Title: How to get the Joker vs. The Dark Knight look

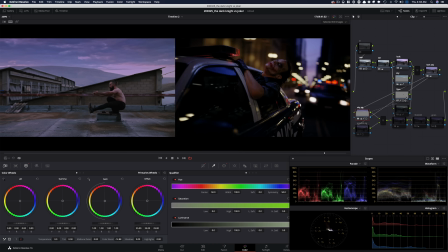And basically I grabbed my key that was created in the face and sent it over and said, hey, subtract that. Don't use the face, leave that as is and affect everything around it. So when our dude goes up, his face doesn't just go to pure darkness.
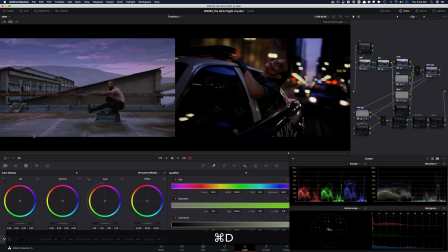Then we created a ground vignette, or we just pull the ground down, because look at right here what's happening. So we can put more focus on where our eyes should go. And afterwards, I went ahead and created a global adjustment. And in the global adjustment is where most of the meat came from.
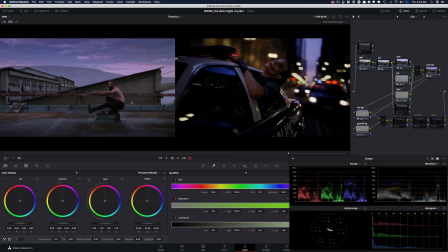Because if you look at here, yes, as an individual shot, this would be better because obviously we have more detail, so one can argue.
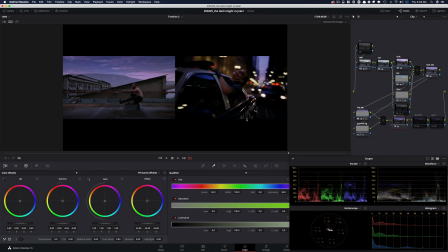But if you want to match the two worlds and like really get this essence down, well, this is what's happening. Everything is like really crushed. I mean, I'm still not crushing it as much as it's crushed here, okay?
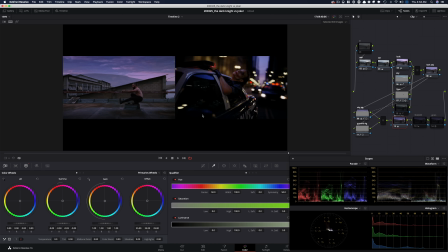So, because I want to leave some detail in the pants, but we are pretty like, we're in this world at that point, right?
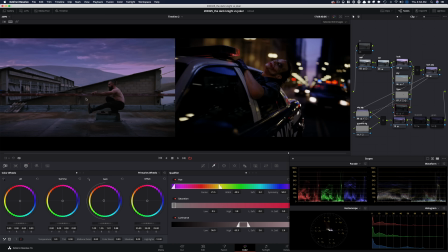Then I went ahead and I grabbed his skin and just look at this. A lot was done in the skin. So I just grabbed his skin and I went in this world. I just started adding this orange to like really add an additional element
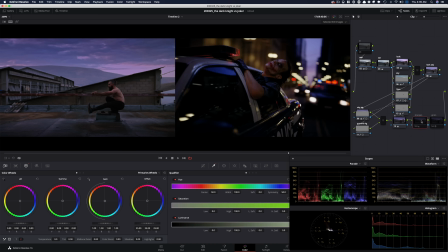in our shot to give it more separation. And then afterwards we did our usual sharpening, and then finally we did our grain. So let's look at the final look in full screen.
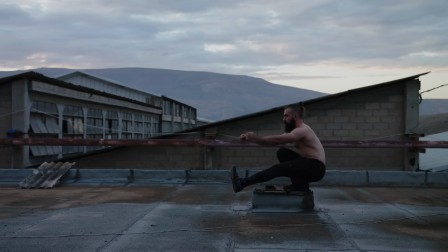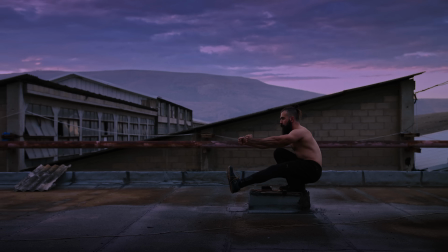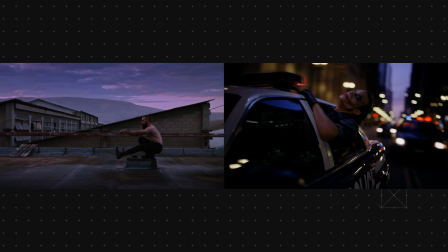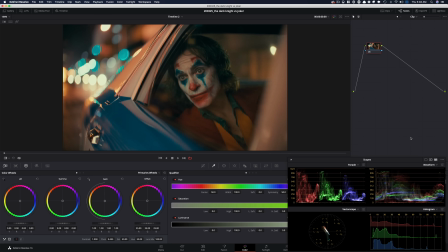Alright, so now moving on to the Joker look, which is part 2 of this video. And we can just look at it, right?
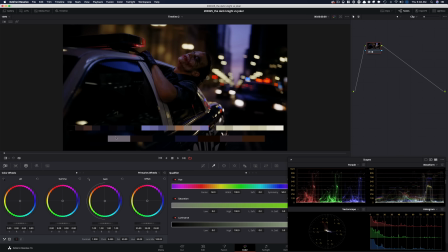If I go back and just look at the scopes right here, how everything is crushed and just living in this lower mid-tones.
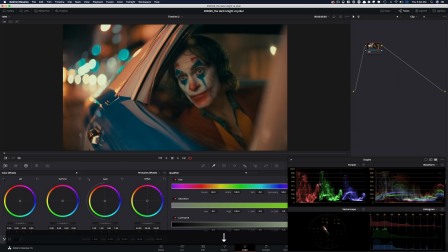And then we move to our Joker look and how everything opens up. What's really happening here is this is the way the story was supposed to be told, right? Because in the movie, this is the end, spoiler alert. And finally, he sees the fruits of his labor, and he's just in this zone.
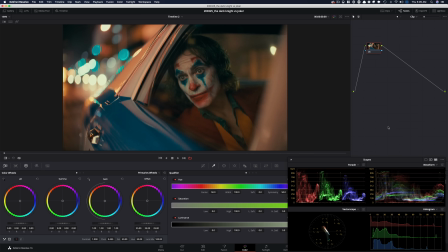He's feeling himself. He's on top of the world. Although he's going to freaking jail, that doesn't matter to him because he's the agent of chaos. So, you know, even this warm tone that they got going on, and it's almost everything is glowing, and it's nighttime, but just look where everything is sitting in the scopes.
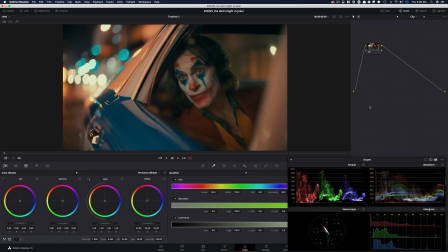It's pretty high up there, and it's creating this welcoming, warm feeling. So that's very important to keep in mind. Even like, look at the specular highlights, and his eyes are red, you know? So the image is pushed quite a bit. Like, I mean, we can see it right here, red, all of that right there.
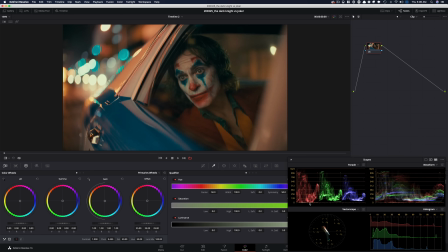And then the red channel is crushed on the, when it comes to the shadows, and that's what creates the cyan. So look, this is completely different to where the other image was sitting, which was in the magenta and blue world. It was playing off of here, the Dark Knight image. Joker, on the other hand, is living on the complete opposite spectrum.
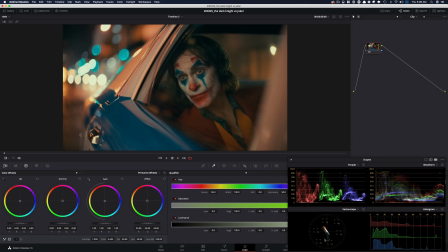So it's more in this red-orange world, and then contrasted by this cyan that we see a ton of. And we can see it right here in these shadow areas. So we're going to be keeping that in mind. So in our image, if we nail the skin, the shadows,
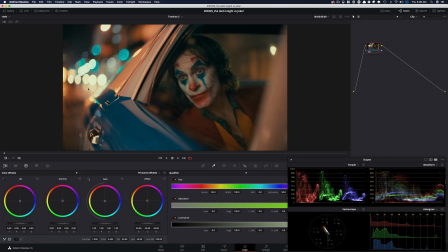and the mid-tones to highlights and bring everything in that warm world, if we nail those 3 elements, we're going to be getting in this space.
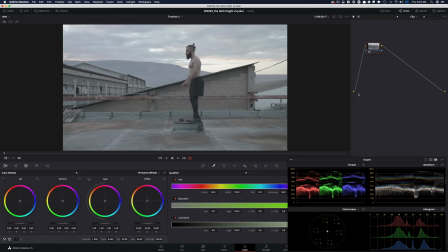So that's going to be the objective. So let's start fresh. And what I'm going to do is I'm going to click on my gallery.
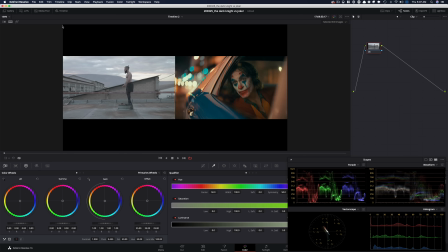I'm going to grab the Joker still, and then I'm going to click on this guy so we can see them next to each other.
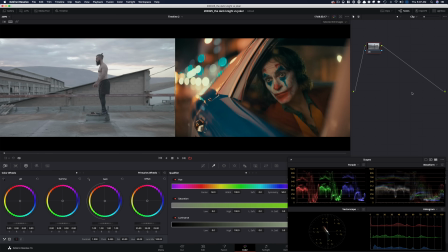Node tree wise, I'm going to tell you right now, it's going to be very similar to the other guy.